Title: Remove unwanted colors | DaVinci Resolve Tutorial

So it's been a little while since I've done anything on this channel dealing with a color page, so I decided I was going to do that
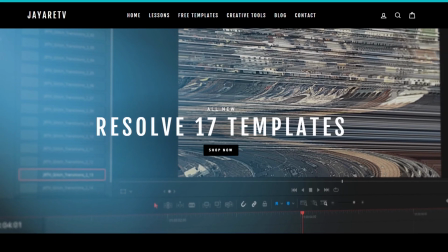(0:04)
today. Before we get started with today's video, I just wanted to let you know about my website,
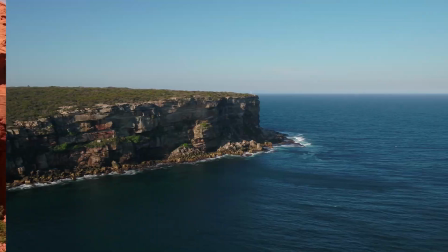(0:09)
jrtv.com, where we have hundreds of different templates available for DaVinci Resolve 17, 16, and 15.
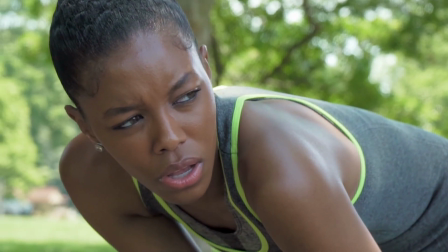(0:15)
All of them are backwards compatible with the newest version of DaVinci Resolve.
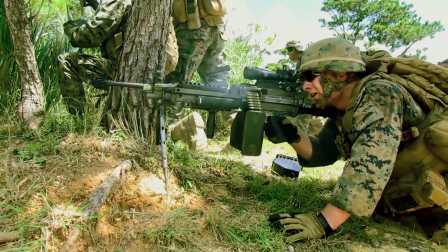(0:19)
If you haven't taken a look, the selection of templates is pretty diverse with everything that you would typically think when you think templates, everything from titles,
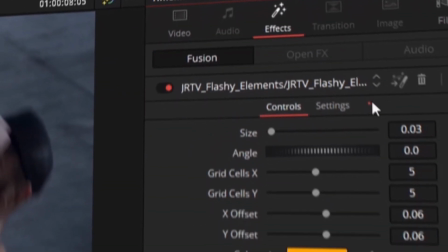(0:26)
transitions, infographs, logo stings, slideshows, video displays, video effects,
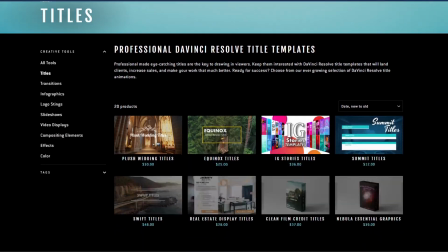(0:32)
compositing elements, as well as a bunch of color preset tools specifically for DaVinci Resolve's color page.
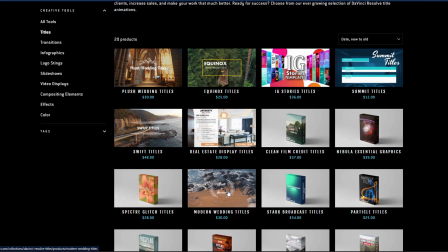(0:38)
If you're interested in taking a look for yourself, there's a link in the description. I jumped over and picked up a picture quick.
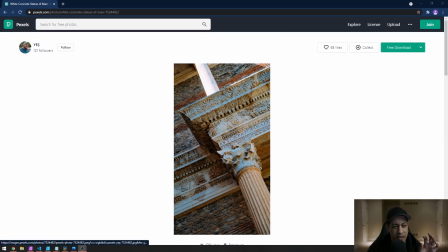(0:44)
I picked up this one, and the reason why I picked it up is because I felt like the colors in this were a bit off. There's this weird blue, I don't know how it would have ever gotten there, but it's like a blue on all of the brick. So I decided that I was going to remove that and give this a more of a vintage look, almost like it was filmed on film.
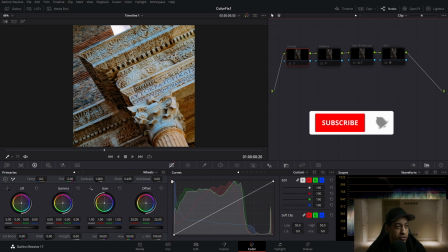(1:06)
So I just downloaded that, dropped it into DaVinci Resolve, and these are the couple of nodes that I did.
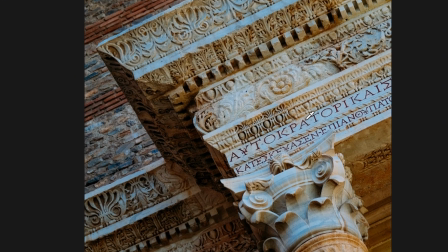(1:11)
So the first one, I really wanted to get rid of this blue look here.
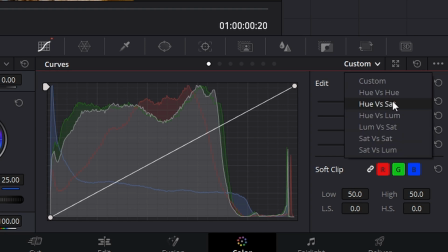(1:16)
So what I did is I went over within my curves, we go over to Hue Curves Saturation, and I'm going to pull this blue completely out.
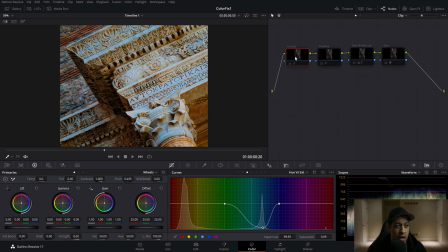(1:24)
I want to remove all the saturation in the blue for all of this. So I first did that.
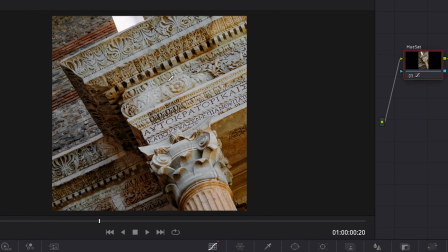(1:29)
And doing that got rid of the majority of the problem, right? But I noticed that there was still a little bit of blue there, and it wasn't really the same color as the rest of this stuff, right?
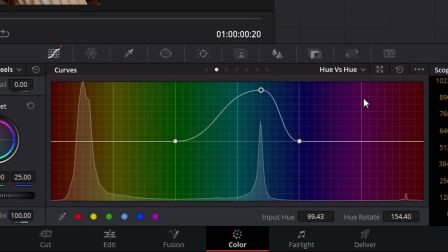(1:41)
So the next one I did is Hue Versus Hue. So that takes one color that you have and it switches it over to a completely different color.
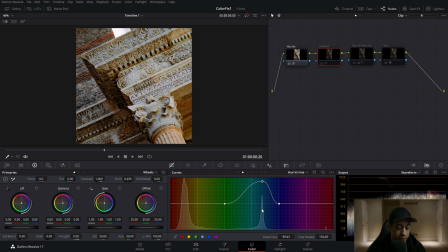(1:48)
So we're taking this blue here, as you can see the spike here of the blue. And when we put that on here, we're jumping it right over to the yellow. So you can see that we're now getting rid of all that blue, and now we're making it almost look like that concrete, that yellow-ish tone to it.
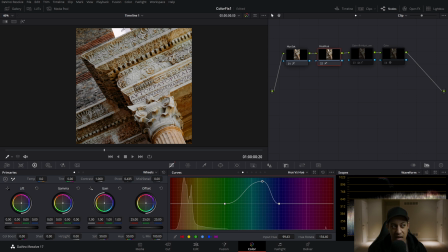(2:02)
And I got away doing this because we don't really see the sky here. It's kind of like blown out, so we don't really have to deal with that sky there. So that was kind of an easy way to go about doing that. Then the next one, I actually did two things on here. The first one is within the wheels, I just added a small amount of red.
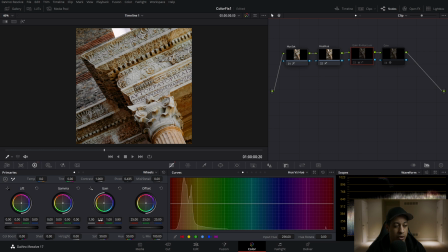(2:20)
If you're not comfortable with the wheels, if you're dealing with the mouse and you're adding little increments like this, I always tell people to go over to the bars because it makes it just a little easier. Bars are kind of like the old school way of color grading, but it allows you to change individual channels instead of pushing towards a color.
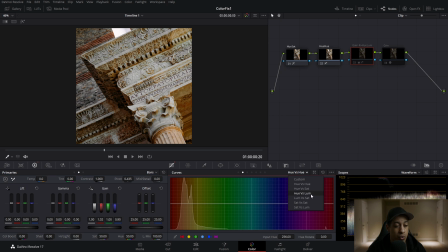(2:35)
So that was the first thing I did. The other thing that I did is I wanted to work on the saturation, because if you are, excuse me, the luminance, because if you work on the luminance of like that particular color, I could make enrich it. So we're going to be adding a little more red to the shot, all this highlight-ish stuff.
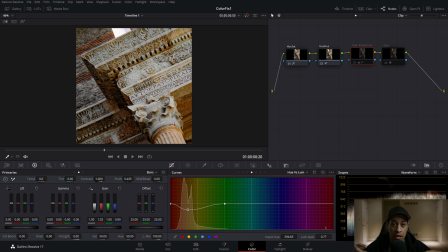(2:54)
And then we're going to pull down anything that is yellow, reddish, and that's going to give it more of like a richer look.
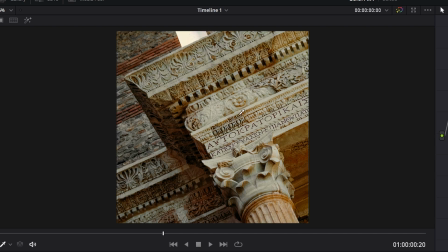(3:02)
So we add that on, and I feel like that just looks a lot better. And then if you have the studio version, I believe this is only in the studio version, is we're using one of the Resolve effects, which is grain.
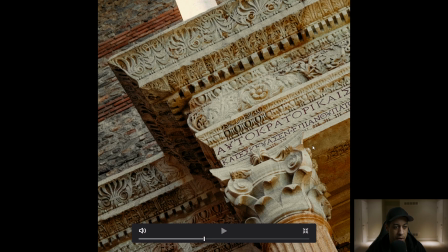(3:14)
We add that on there, and you probably can't really see it much. If I can turn it on and off, and you can see it a little bit. It just adds that little bit of texture to the shot. So if this was actually like a moving image, with that green being added and it also being animated,
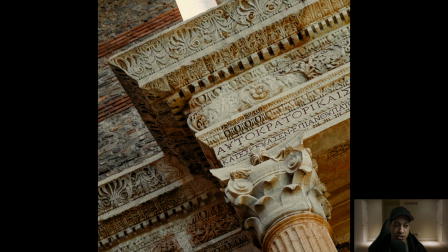(3:30)
it would really give more texture to this and really take it from this clean, pristine look to that more of like a gritty film look that you typically see. So if I take everything off, if we look at this and it looks great, if I take everything off here,
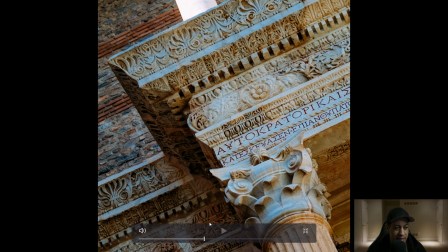(3:45)
that's everything off, that, you know, we're getting that bluish, and you know, maybe there was, I don't really see how this would have been this blue.